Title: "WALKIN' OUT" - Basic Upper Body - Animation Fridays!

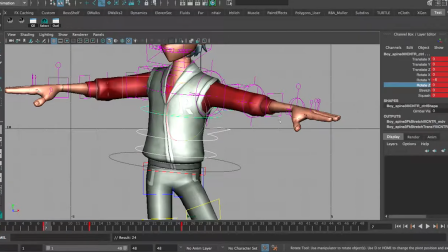So we're going to make a keyframe there. We're going to grab that. We're going to move that up. Now, also before I do that, with the passing pose, just to keep it simple, we're going to move all the Y to 0.
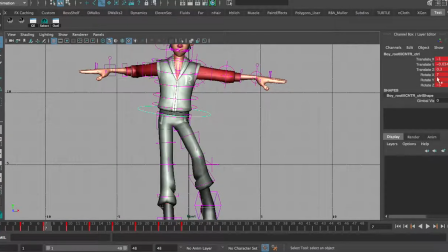Because again, this is the passing pose, and the hips are at or pretty much at 0, then this should be at 0 as well.
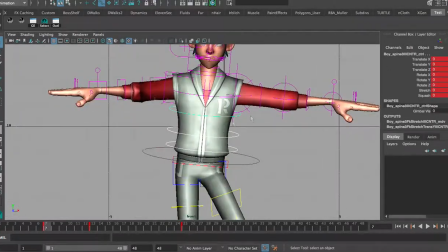Obviously, we can make a little bit of a delay. But we have that there. Let's kind of grab Z a little bit. Make sure that's a little bit straight. So we'll move that like there. Give it a value of 6. Lower that a bit. And I'm just basically going to play around a bit. Play around just a little bit here.
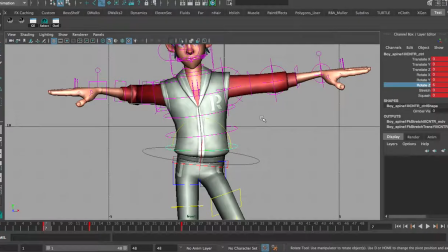And basically, we just want to try and make sure that this gets straight and that it's matching up the emotion that we want to get. So let's say that's good. It's mostly straight there. And then obviously, again, we can grab all this. We can move that to frame 20, frame 19, sorry, I got stuck there.
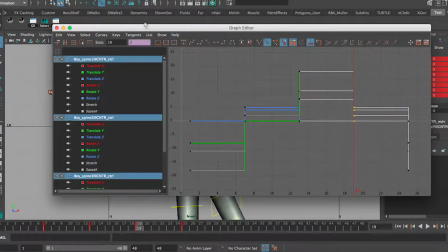And then we can go back to the graph editor, grab all this, or grab all the Z, which is right there.
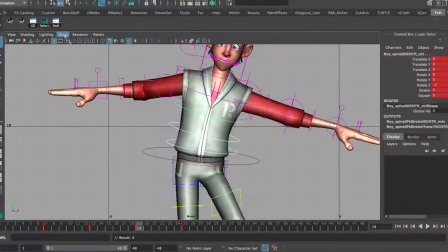We're going to throw it in scale. And what happened there?
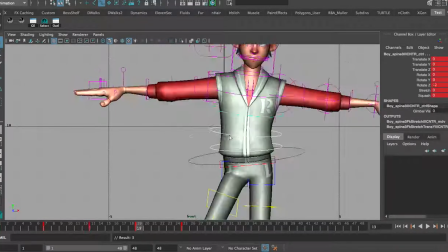There we go. There was a weird glitch there. So basically now all that's in reverse, and we're all set.
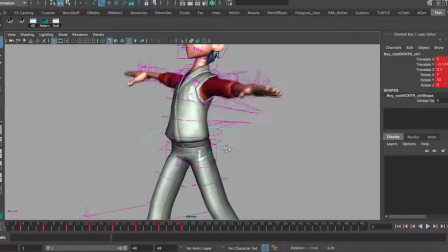All right, so while you guys were gone, I basically played around with these a little bit more, similar to with the hips, how we have it in contact, and then down, and then passing,
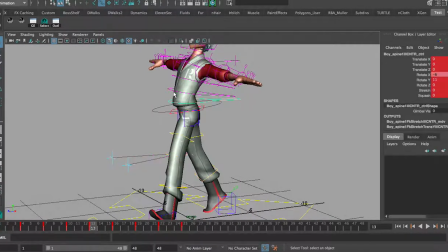then up, and then reverse contact. We basically made keys on those poses.
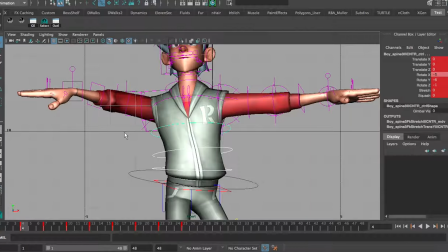So we look at it from the front. We have our contact, we have our down, our passing, our up, and a reverse contact.
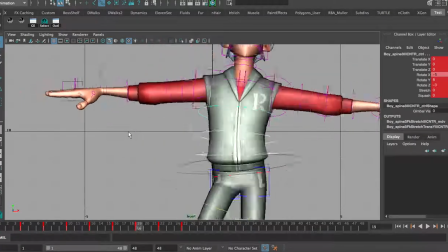And then we obviously mirrored. So if we kind of scrub through these, we got some rotation in there.
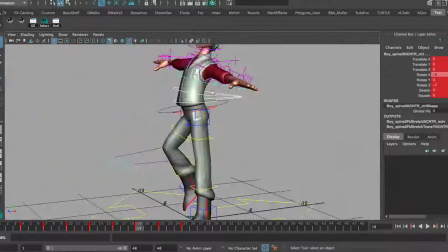Look at that. We made that. So the last rotation, of course, is rotate X, which is it rotating backwards.
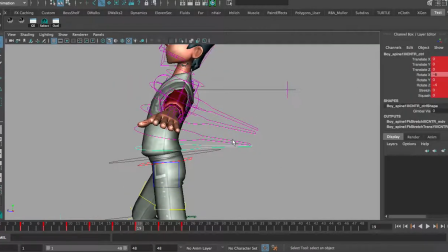So I already added a little bit of rotation to it, and if you need the numbers, it's lower back negative 6, waist negative 9, and then upper back negative 5. So basically, like any tail or generic thing with overlap,
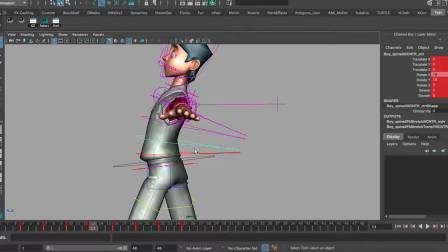us kind of thinking of this as a noodle rather than a human body, basically, and I'm going to start in the up pose, as forces go down, the curve will mostly curve into itself. So by the time it gets to the bottom, it's having the most negative vertical velocity, so it'll bend back the most.
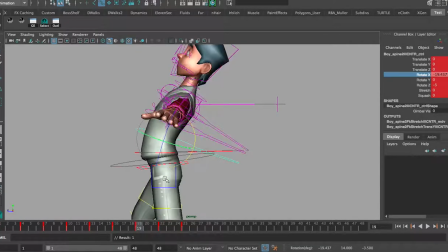Because once when this starts going up, we have that reaction force, and it bends back forward a little bit. Let me kind of show you a bit. So I'm going to go up here, and we have our rotation, let's say, at 6.
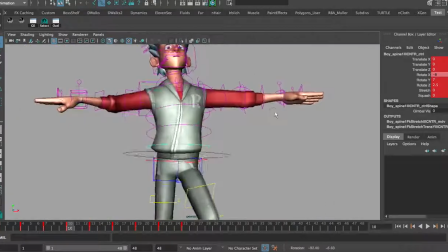Let's see if that looks good. Yeah, let's say that looks good. Let's say that's our prima donna.
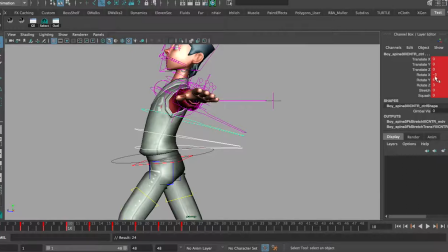So basically, I would save a keyframe there. All of our negative values right there.
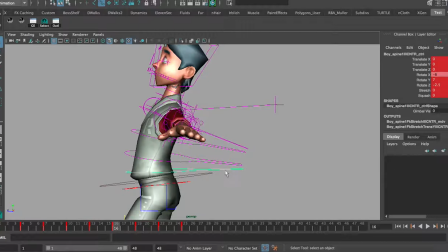And then by this point, this would have the most rotation back. Now I don't want to, I don't want for this walk too much of my upper right there rotating back. So we're going to grab these, and let's say the lower, let's set a key for them first, actually.
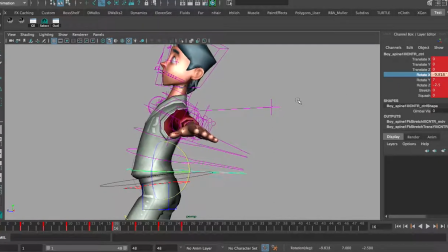Let's say the lower but goes back by like a value of 3. Let's say the waist actually goes back in the same amount of value. Maybe it'll go there faster. And then we'll move that by 2. So let's say that's good. So then obviously, what we do is we work on the middle pose.
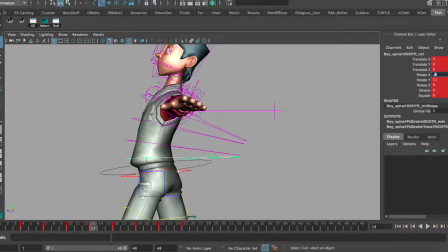So we obviously want this to build up because the negative y value is building up over time. So let's say that's 7 because it's closer to the 6 than 9. We have 9 there to 12, so let's make that 10, because it's closer to 9. And then we have this from 5 to negative 7, so we can give that like a 5.5.
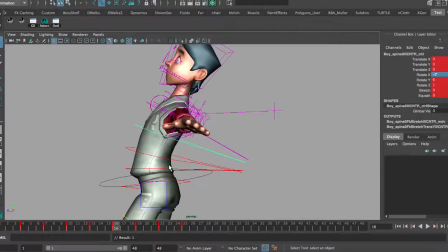So that means as this is going from the top to the bottom, it's building up over time and bending back more.
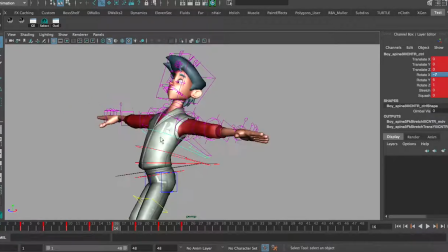And obviously you want to play with timing with parts, and the higher it's up, it's going to rotate differently at different times. So I'm going to play around with this for a minute, and I'm going to show you guys what the rotation should look like.
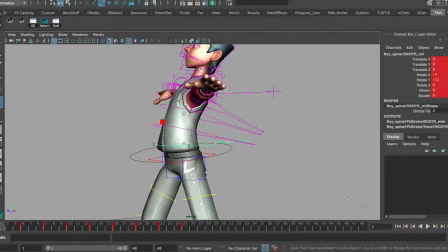Alright, so I played around with this a bit more, and I also moved it into linear. So basically, it's not too much. I didn't want to go too exaggerated with this, but we do get kind of this more bounce step. You'll see it up here from how that's kind of going backwards a lot more.